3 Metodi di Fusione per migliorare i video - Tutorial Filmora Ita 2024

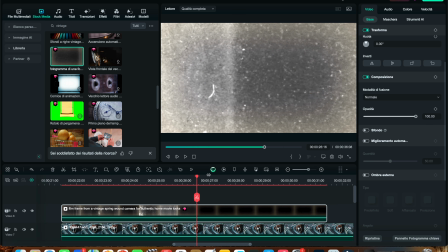una volta trascinata sulla nostra clip e qui c'è qualche rifinitura in più da dover fare dovremo andare a utilizzare di nuovo il metodo di fusione in questo caso
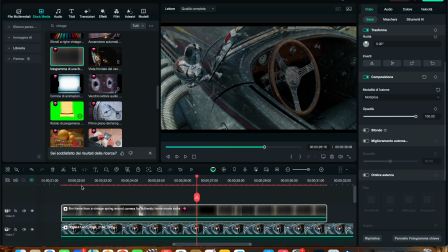sceglieremo il moltiplica ora vedete che però è un po'
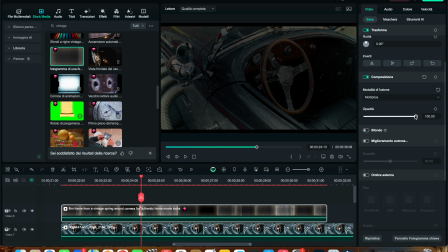troppo scuro quindi come andiamo a risolvere questo problema semplicemente andando a diminuire l'opacità
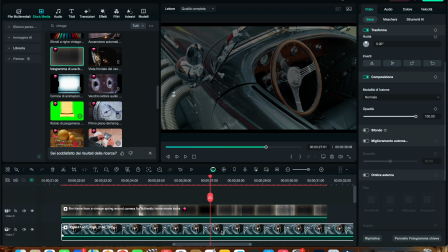vedete e poi selezioniamo la nostra clip sottostante andiamo su colore e
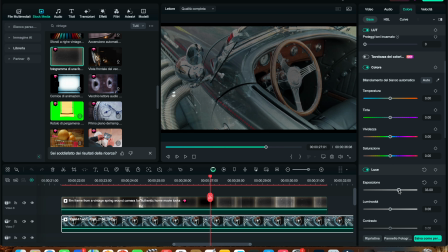andiamo a aumentarne un po' l'esposizione in modo che non sia eccessivamente scurita così come anche la luminosità. Ovviamente possiamo fare anche le regolazioni di saturazione e portare un po' la temperatura sul caldo per dare un effetto più vintage.
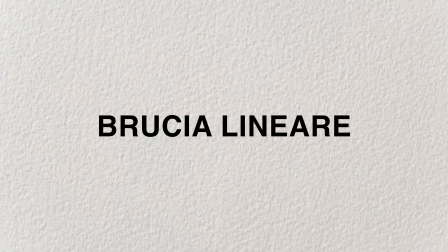E adesso continuiamo con il metodo di fusione brucia lineare. Seguite bene questi passaggi.
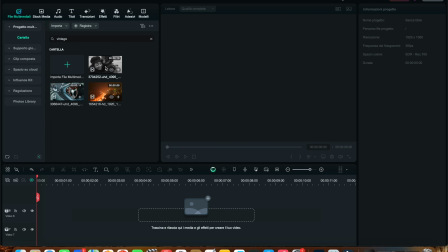Adesso andiamo ad aggiungere drammaticità a una clip. Come facciamo?
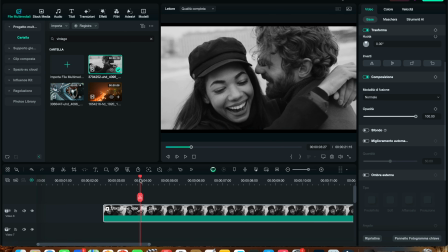In questo caso utilizzeremo una clip in bianco e nero, ma va bene qualsiasi clip dove ci siano dei contrasti abbastanza importanti da poter enfatizzare.
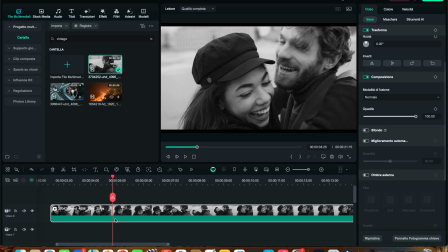Ora quello che andrò a fare sarà creare un duplicato di questa clip. Quindi t'erò premuto option oppure alt su windows e andrò a scorrere con il mouse duplicando la clip.
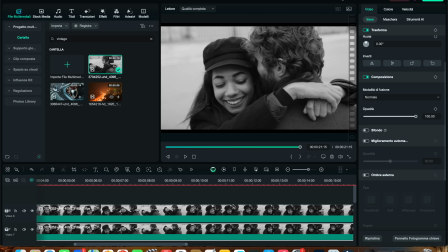Adesso che abbiamo duplicato la clip, le clip sono uguali e sono perfettamente sincronizzate come potete vedere,
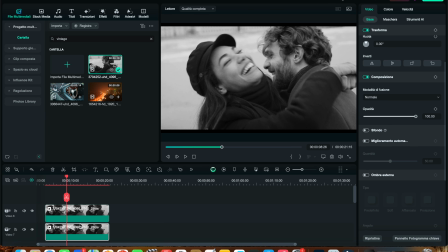quindi non abbiamo delle sfasature, selezioniamo la clip che si trova nel livello superiore. Selezionata questa clip, scegliamo l'opzione modalità diffusione e andiamo a utilizzare l'opzione scurisci e andiamo a utilizzare l'opzione bruciatura lineare.
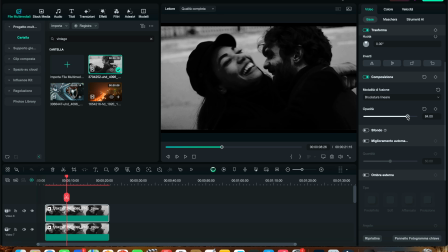Questo sarà il risultato che anche qui potremo andare a regolare con l'opacità per renderlo un po' meno efficace ma se noi andiamo a attivare o disattivare
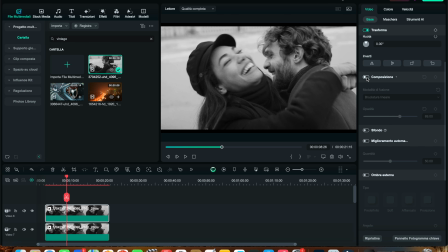l'interruttore della composizione vedremo come questo cambia
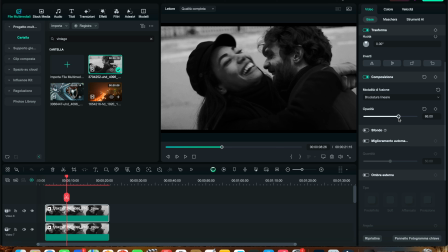notevolmente l'impatto del contrasto e della drammaticità di un'immagine. Quindi basterà eseguire questa operazione. Una volta terminato possiamo selezionare le due clip per fare più ordine e utilizzare
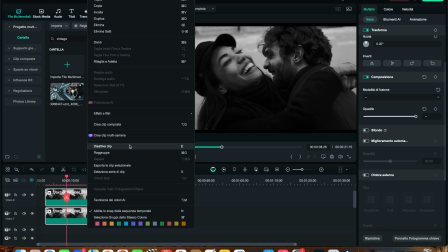la clip composta che andrà a raggruppare con l'opzione
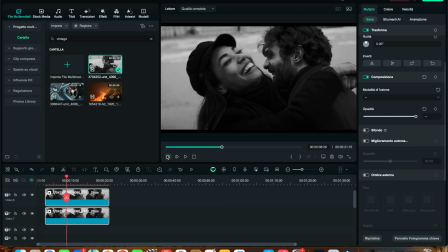raggruppa o command g o control g la nostra clip in una clip sola
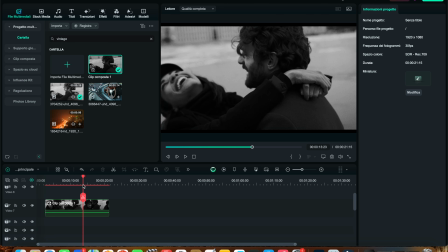in modo da avere una timeline più ordinata ma con la clip già modificata. Ora se qua sotto volete lasciare un commento su che cosa vi piacerebbe approfondire sia sul mio canale sia sul canale ufficiali di Filmora, allora fatelo così noi ci adoperiamo e iniziamo a registrare gli argomenti che ci chiederete di più. Vi ricordo appunto che se volete approfondire il metodo di diffusione c'è un video dedicato che è appena uscito, lo trovate qui. Noi ci vediamo al prossimo tutorial, a presto!